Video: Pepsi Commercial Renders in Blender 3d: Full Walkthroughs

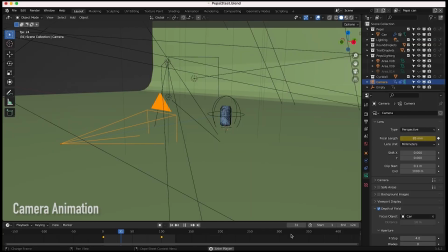6s
What's up guys it's Brad from Light Architect. In this video I'm going to be doing some scene walkthroughs of the Pepsi product shots that we have created for our recently uploaded motion graphics breakdown.
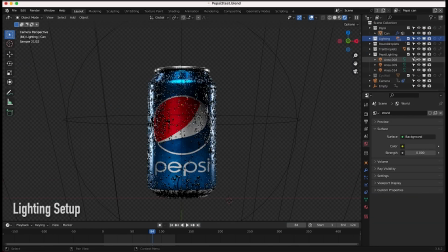15s
Now this specific video is not really a tutorial but we'll go through a lot of the specific concepts that we used
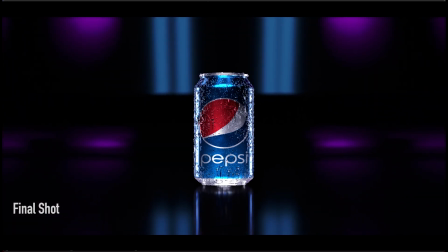20s
to create these interesting product shots so it should be pretty useful to apply to your own projects.
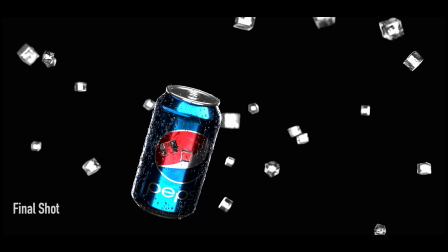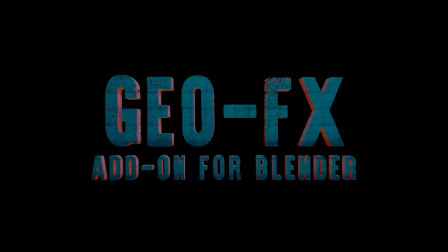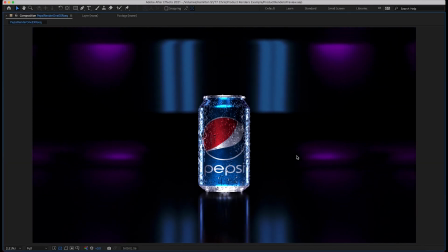35s
The first shot we're going to start off with is our dolly zoom of the Pepsi product here. As you can see here we have some really nice droplets on our Pepsi can. And for this shot, because the camera move or animation wasn't very complex,
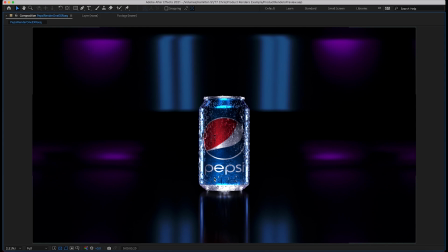47s
we did want to make sure to dial in the lighting as best we could to highlight the Pepsi text here on the can and also to just make our product here look as good as possible. Because if your camera move is simpler, you can often dial in the lighting to look a lot better for that specific angle.
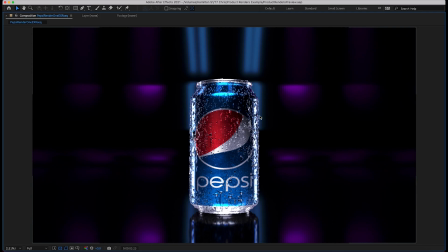62s
So this is going to be the one we're going to break down first. As you can see, we have some nice water droplets that we have instanced on this 3D model.
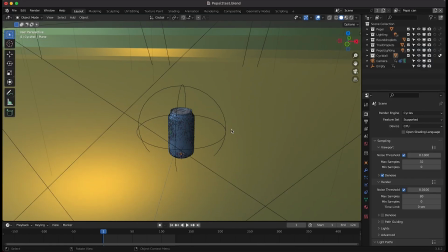68s
So let's get started here inside Setup Blender. This is our 3D scene setup here. As you can see, pretty basic scene here.
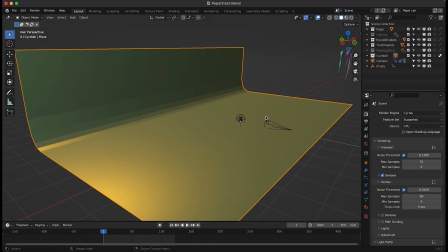75s
I've created a very basic psych wall here to act as our background for the shot. And then of course, I've added our Pepsi asset right here in the center of our scene.
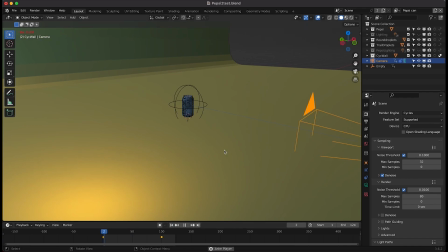83s
And this is our camera, which I've just keyframed dollying forward here onto our Pepsi can. So just a basic camera move there.
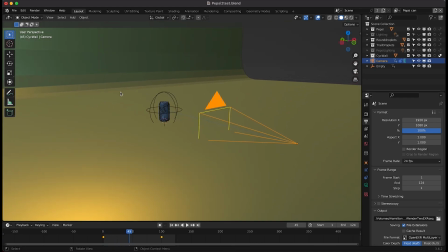90s
And to create that dolly zoom effect, as you guys probably know, I've just animated the focal length of the camera to zoom out as we're getting closer to the Pepsi can. So as you can see here, if we go to the camera tab here, you can see that I've actually keyframed the focal length of the camera.
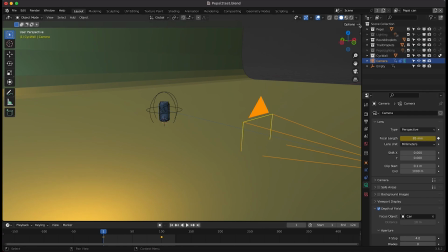105s
One keyframe at frame one so that it's 85 millimeters. Actually, I'll show you in the through the camera view here as well.
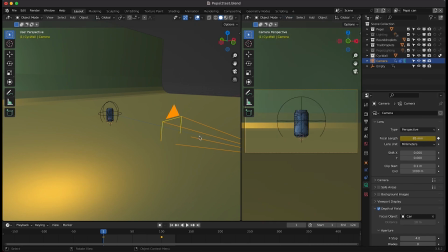111s
So I have this guy at 85 millimeters when our camera is further away from the Pepsi can.
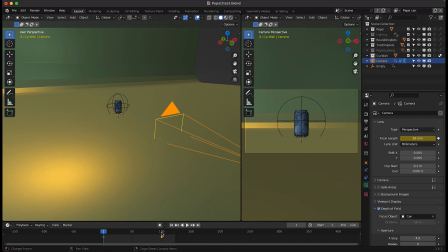116s
Then as we get closer to the can at frame 100, I've actually zoomed out the focal length of the lens on our camera to 35 millimeters and just keyframed that value to create that dolly zoom effect on the background.
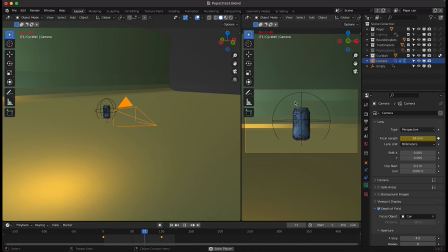127s
So that's a pretty simple move that you can do very easily and create an interesting looking background for your shots. And it's also just going to give the can a different look at those different focal lengths. So pretty basic layout for this first shot.
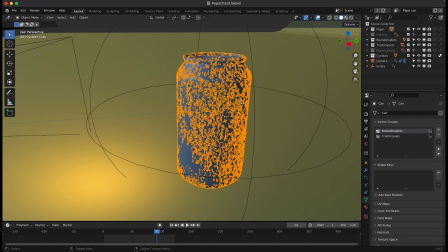139s
Now for the actual Pepsi Can asset that we have added to this product render, I just pulled that model off of TurboSquid.
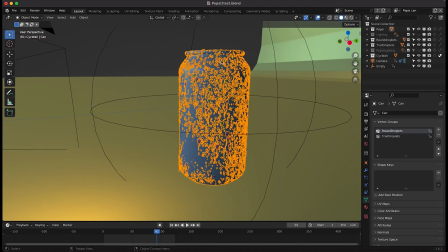144s
I'll put a link to that in the description below. It's a nice looking model, but we wanted to add these droplets to it to make it a little bit more appealing to the viewer. And I've just done that with a very basic particle system. I'll go ahead and turn off our particle settings so you can see our Pepsi can by itself here.
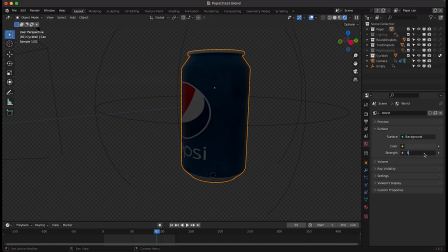159s
And I'll just show it without any lighting right now. So I'll just maybe bring this up to five. So this is our Pepsi can model without those droplets.
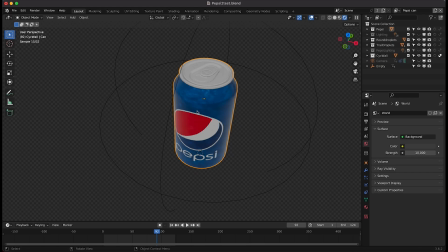166s
I have added a little bit of surface imperfections on the actual texture just to give it a little bit more of a real world feel, but this is the general idea.
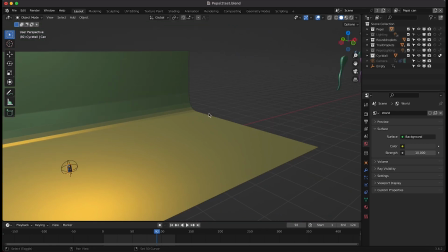174s
And to add those particles, I've just created a few droplets over here off to the side of camera.
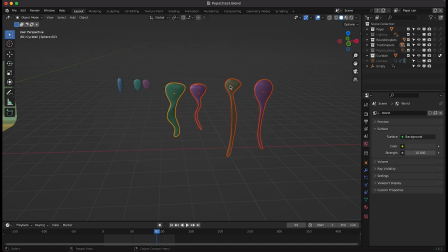178s
I've modeled three basic water droplets and I've modeled four other variations of kind of dripping droplets that we can instance on our Pepsi can as well.
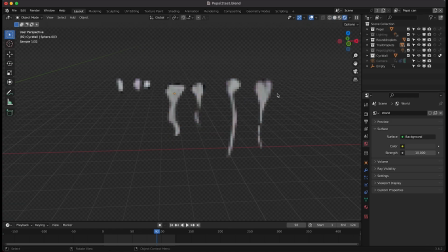186s
And I've just taken these droplets. I've added a very basic glass material shader to them to give the appearance of water. I've played around with the values a little bit and the roughness to dial in the look that I liked. And then I've added these four trailing droplets to their own collection,
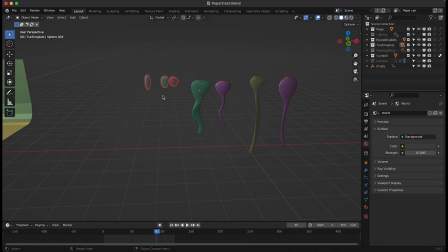200s
as well as the three round droplets to a separate collection so that I could instance them separately using their own white painted groups on our Pepsi can.
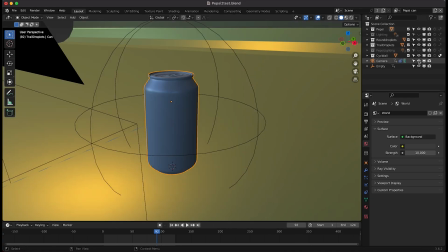208s
So I'll show you guys that here in a second. If we just go to our camera, we'll go to our particle system settings.
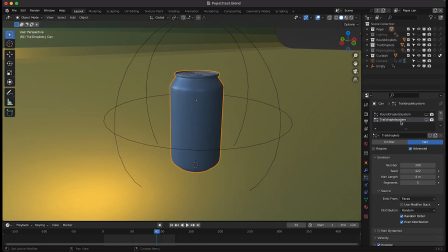214s
The first particle system that I added for our droplets was the trail droplet system, as you can see here, and I'll just go ahead and show you guys what that looks like by itself.
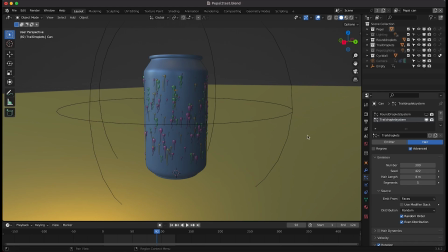222s
So as you can see here, I've just used a basic particle system with 300 particles instance over our can, and I've made them all random, played around with the rotation and the randomized setting to give them a lot of variation as best I could.
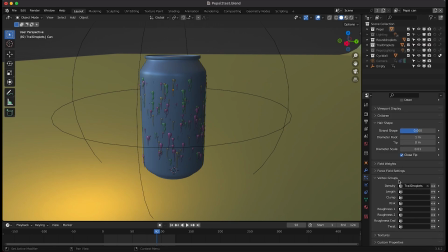235s
Then I've also scaled them down quite a bit, and I've used a vertex group, which I'll show you here in a second, to show where I actually wanted those droplets to show up.
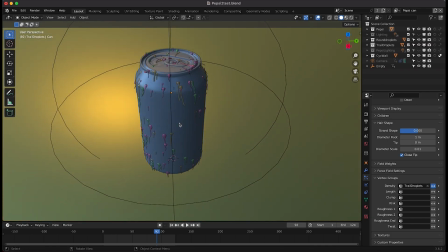243s
So as you can see here, if I turn this off, our trail droplets are instanced all over our Pepsi can here.